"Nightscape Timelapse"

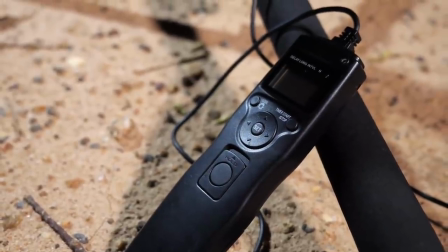[24:59]
I had my camera really low down to the ground so so low because I didn't want the horizon to interfere with the subject here in the foreground and it looks absolutely fantastic.
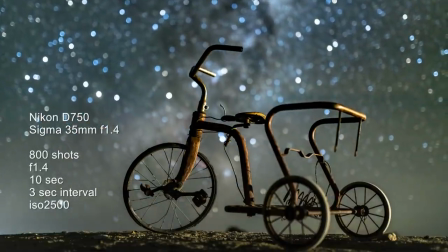[25:10]
I actually ended up taking 800 shots. Now that's an awful long time. It goes for about 32 seconds.
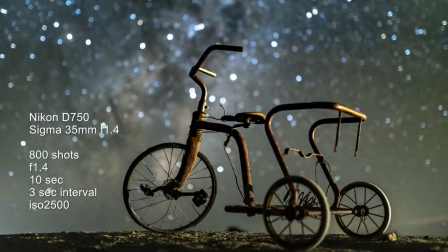[25:17]
And I remember my settings, I had 10 second shutter speed, ISO 2500 with a three second interval between.
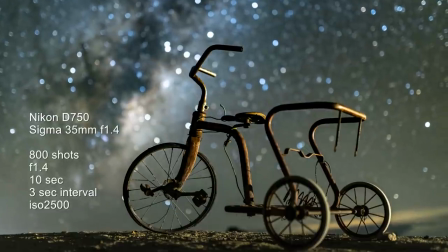[25:24]
Now the reason I speeded those things up a little bit was just because of the focal length. It's a 35 millimeter lens.
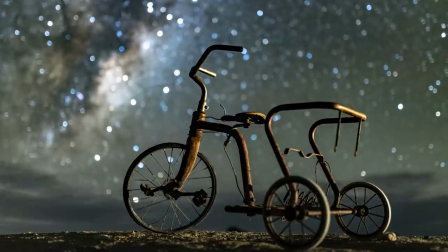[25:30]
It's a little bit longer than the wide angles I was using for the other shots. But I love this shot.
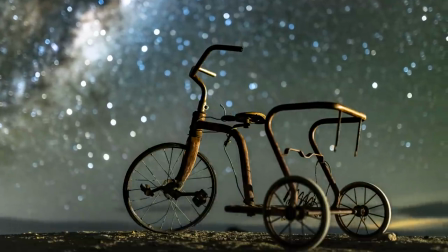[25:34]
It absolutely still blows me away because those stars just look so, they look like jewels in the sky, just because of that out of focus and the aeroplanes that coming through. and then you can see the clouds just rolling and billowing. Absolutely love this one. So I guess what I'm trying to say to you guys is don't limit your creativity just because you're doing a time-lapse or a star trial or whatever it is. The creativity still has to be paramount and uppermost in our minds when we're creating these scenes. And you know, this is just a simple little tricycle sitting over there in the garden doing nothing really. So it's just a matter of making use of the tools and the things that you've got on hand and what an absolutely gorgeous night it is out here and I'm so happy to be out here I'm looking for something else that I might shoot another time lapse tonight as well whilst that one's going off down there not quite dark yet so I've got a little bit of time just to have a look around and just see what we can create so let's get going. Okay now before I set up the slider time-lapse over there I had a second composition happening right here. So here is my second D750. This has got the Nikon 20 millimeter f1.8 lens and I've framed up on this tree which I think you can might be just be able to see in the background down there. The Milky Way core coming up over the top and I've just come back to have a look at this and there's 700 frames so it's been going for quite a long time and they look absolutely fantastic. I'll just show you those on the back of the screen so you can get a bit of a squeeze.
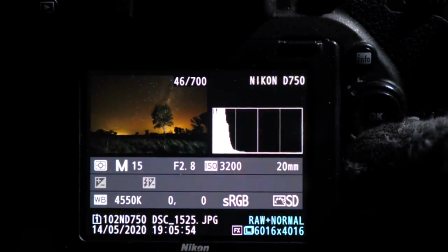[27:24]
Fantastic. Yep so the settings I had here was f2.8 aperture, 15 second shutter speed,
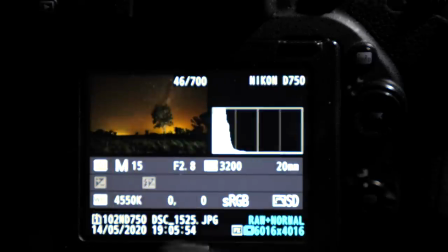[27:32]
ISO 3200, white balance of, where is it, 4550 Kelvin, so I've warmed it up a bit.
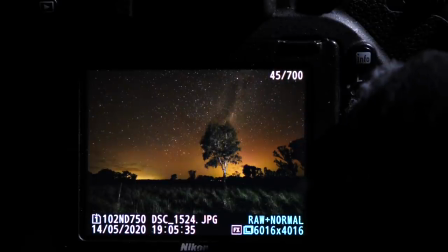[27:42]
But I love that orange glow in the background and you can see there the Milky Way Core just coming up above the tree. You'll see more of it a little bit later. I'll just go to the end of the time-lapse and you'll see it there.
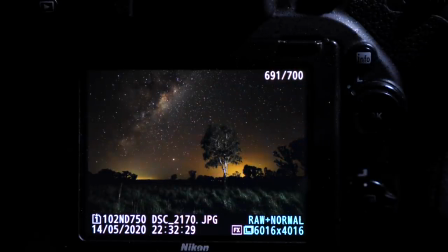[27:55]
There it is. Look at that. That is awesome. Now, I wanna show you my lighting because there's some low-level lighting here. You can see it on the back of the screen. I'll go and show you how I set that up.
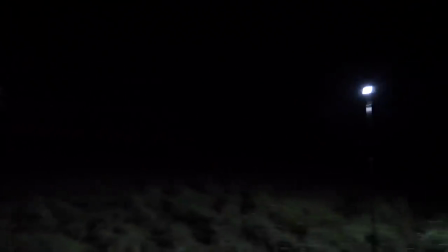[28:05]
So as you can see I've got the tree lit from the side and if you pan over here hopefully we'll be able to see this light.